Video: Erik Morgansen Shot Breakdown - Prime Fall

I'm Erik Morgansen. This is my shot breakdown.
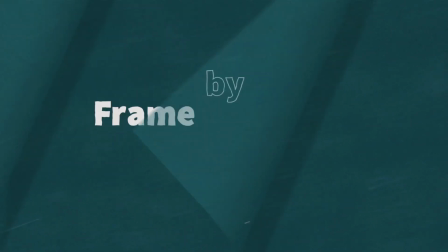In this video, I'm going to talk about how to deal with the mechanics of a character that's falling to the ground.
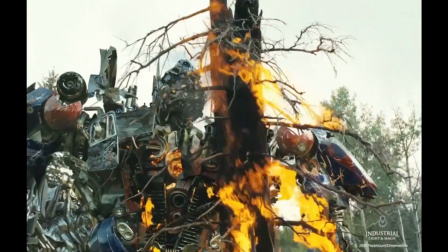We're going to look at a shot from the second Transformers movie, and I like this as an example for this sort of shot for a couple of reasons.
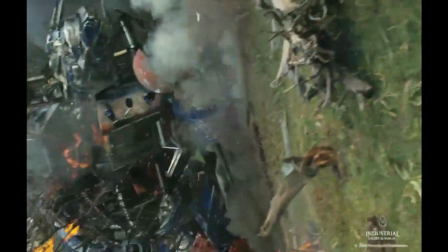One, this is a big, heavy character, and two, it's in slow motion, so we can see a lot of the details more clearly.
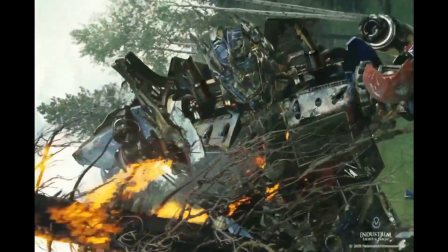The first thing I need to do with this shot was to find out what was going on with the camera.
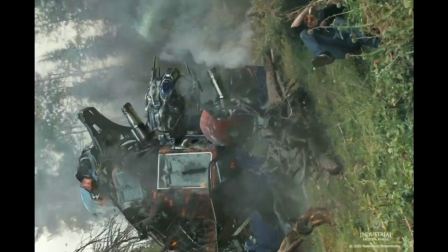We can see here that instead of just tilting down as this character falls to the ground, we've got a Dutch move that's happening as well.
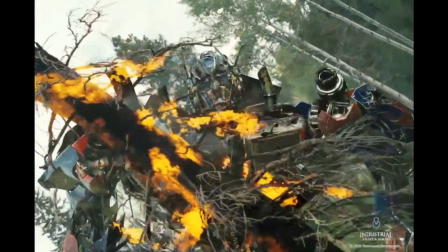So there's a twist that happens within the camera move that follows it down.
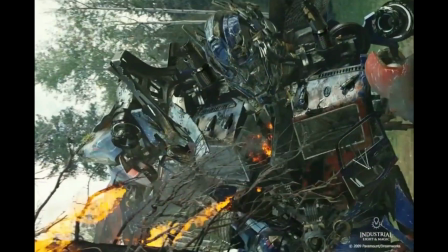You can see how this rotates around back this way, like that. And then I can see generally where my contact point is going to need to happen here.
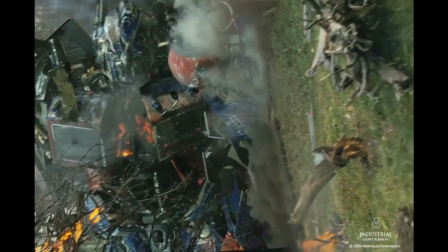And then the camera keeps tilting.
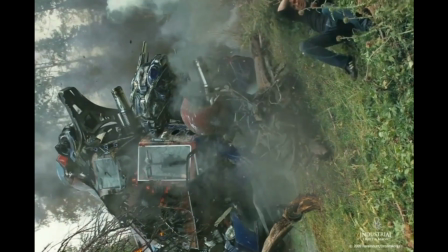It keeps tilting this way, and we find our actor here that we want to feature in the frame along with our hero that's just fallen to the ground here.
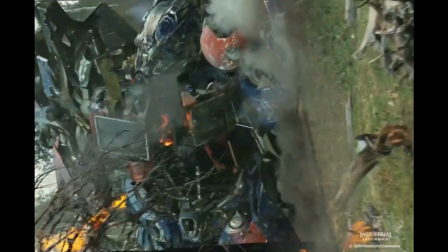So I've got to feature the action of this heavy fall happening
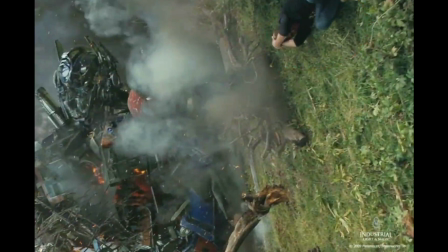and make sure it's staged to the camera in a way where we can see it here and also see our actor. So I know I've got to keep this guy's face pointing mostly to the camera, and I want to keep him in camera as much as possible.
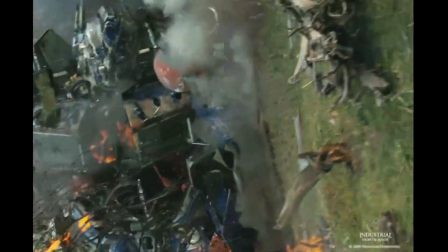So the other thing you'll notice when we look at this that I mentioned before is that this camera's moving in slow motion.
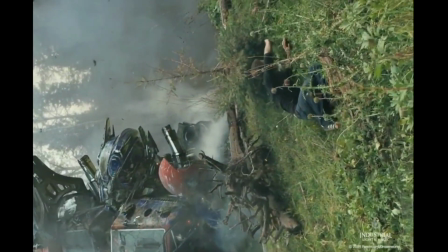We can see in the background plate everything's moving slowly, and we need to match that in our timing because it turns out this is moving just less than half speed.
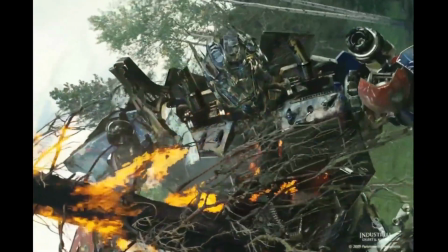So that's important for our timing,
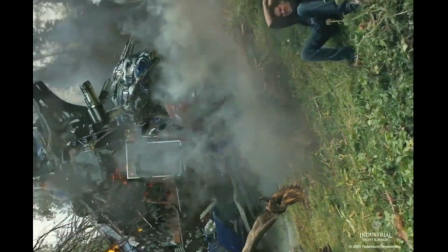but that's also important to take into account the fact that that's going to cause all the things that we see in the action of our character to be revealed in a really detailed way.
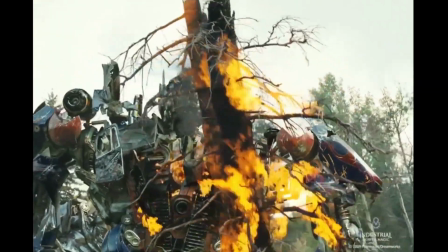There's not a lot of places to hide things when things are moving slowly. We're going to see all the details and that kind of thing.
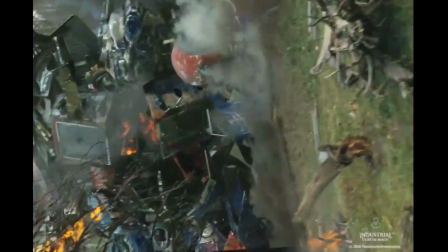And as we look at this, it looks pretty chaotic. There's a lot going on. There's panels of this character bouncing around.
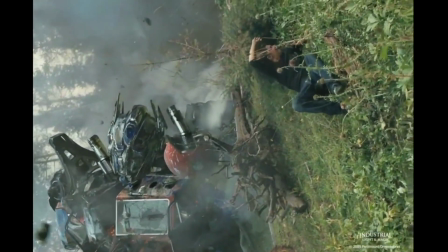There's things moving against the force of the action of the character, falling to the ground and then moving against gravity.
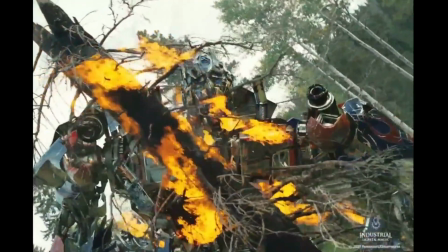So there's a lot of this residual motion that's just shifting all around the character,
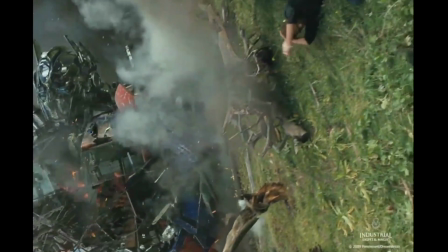and there's parts of the character that are coming into contact with the ground and with other parts of the character all throughout the shot.
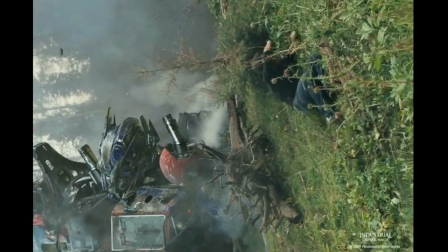So it looks like this big chaotic mess. So how do we arrive at this kind of animation?
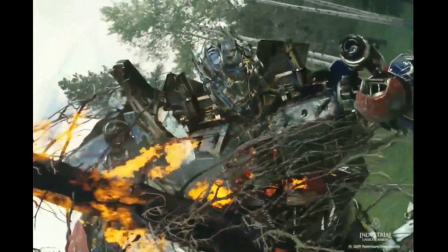How do we organize all of the different movements that we need to do in a way that's manageable?
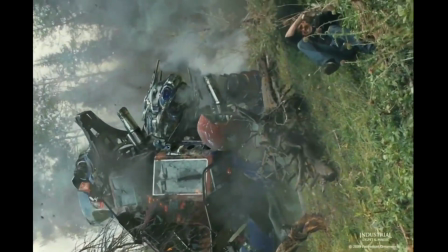And for me, the answer to that is always to work big to small. So I'm going to start with the major movements first and then work down to the details.
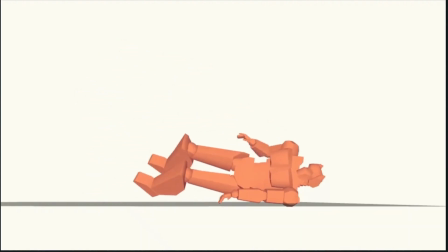This is a simplified version of the character that we see in the shot, and I've removed the camera movement and all of the details here.
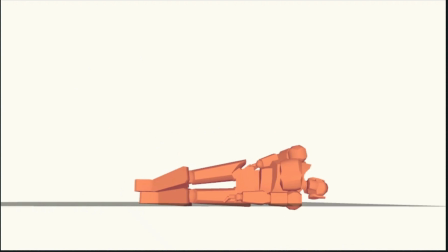It's just a very simple version. So this allows us to see what's going on here a little bit easier.
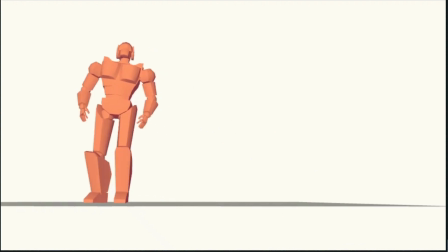So as I'm thinking about this and thinking about working big to small, one of the main things I want to consider is this idea of reversals in the spine. So when I'm thinking about simplifying things, the spine is the first place I'm going to begin. So I'm going to consider the hip,
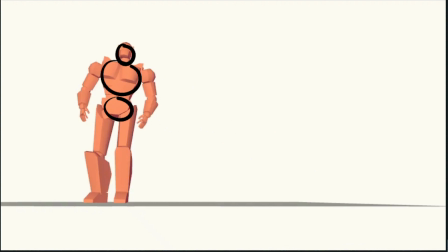chest, and the head, and the masses of each, but I want to get these things figured out and the connection between them. So I'm going to start in thinking about my contact point with the ground, and that's here.
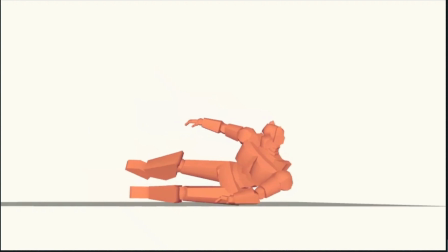And what I want to do is, because I know that the character is going to be laying down like this at the end,
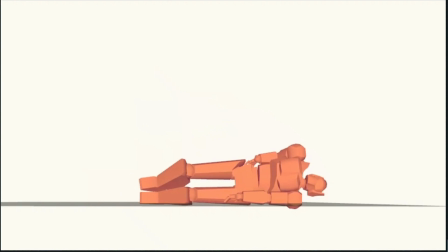I know I want him staged this way so that he fits in nicely with the live action character that's going to be here in the frame. I know I got to end up here, and so I want to create some dynamic action to get me there.
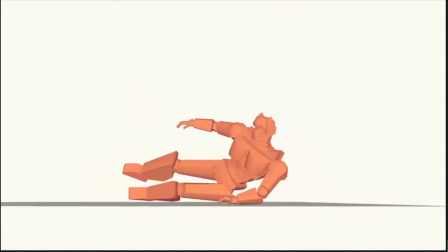I want this to feel violent so that when it lays down, it's going in an opposite direction with the spine.
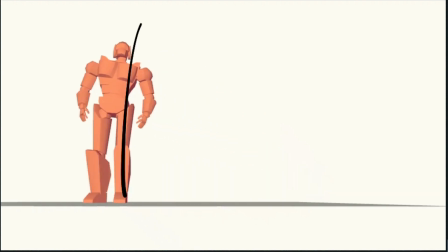So what I want to do is I'm starting out with a line of action in the spine roughly like this. So we're leaned over a little bit like this at the top, and then I'm going to reverse it through here.
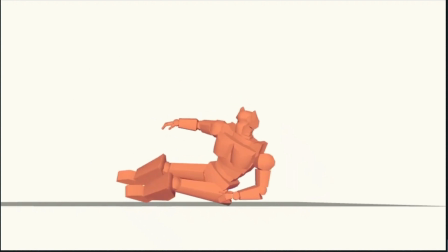So when we get to our contact point, we've now reversed the spine in a pretty dramatic way. So when we contact here, now I can do a reversal again, and that's what I'm doing here.
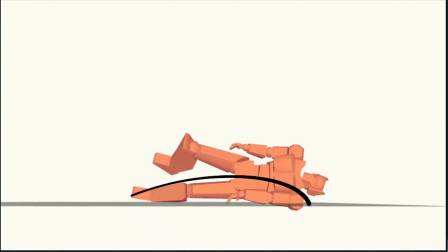So I've got now this shape of the spine. So I'm going from what we had here, like this, with this contact, and now I'm reversing it.
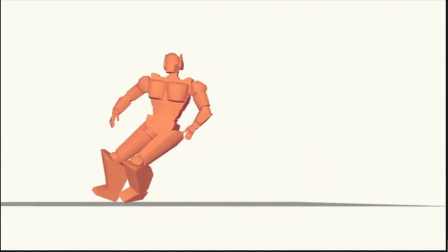And I know that I'll get some nice dynamic action if I do that.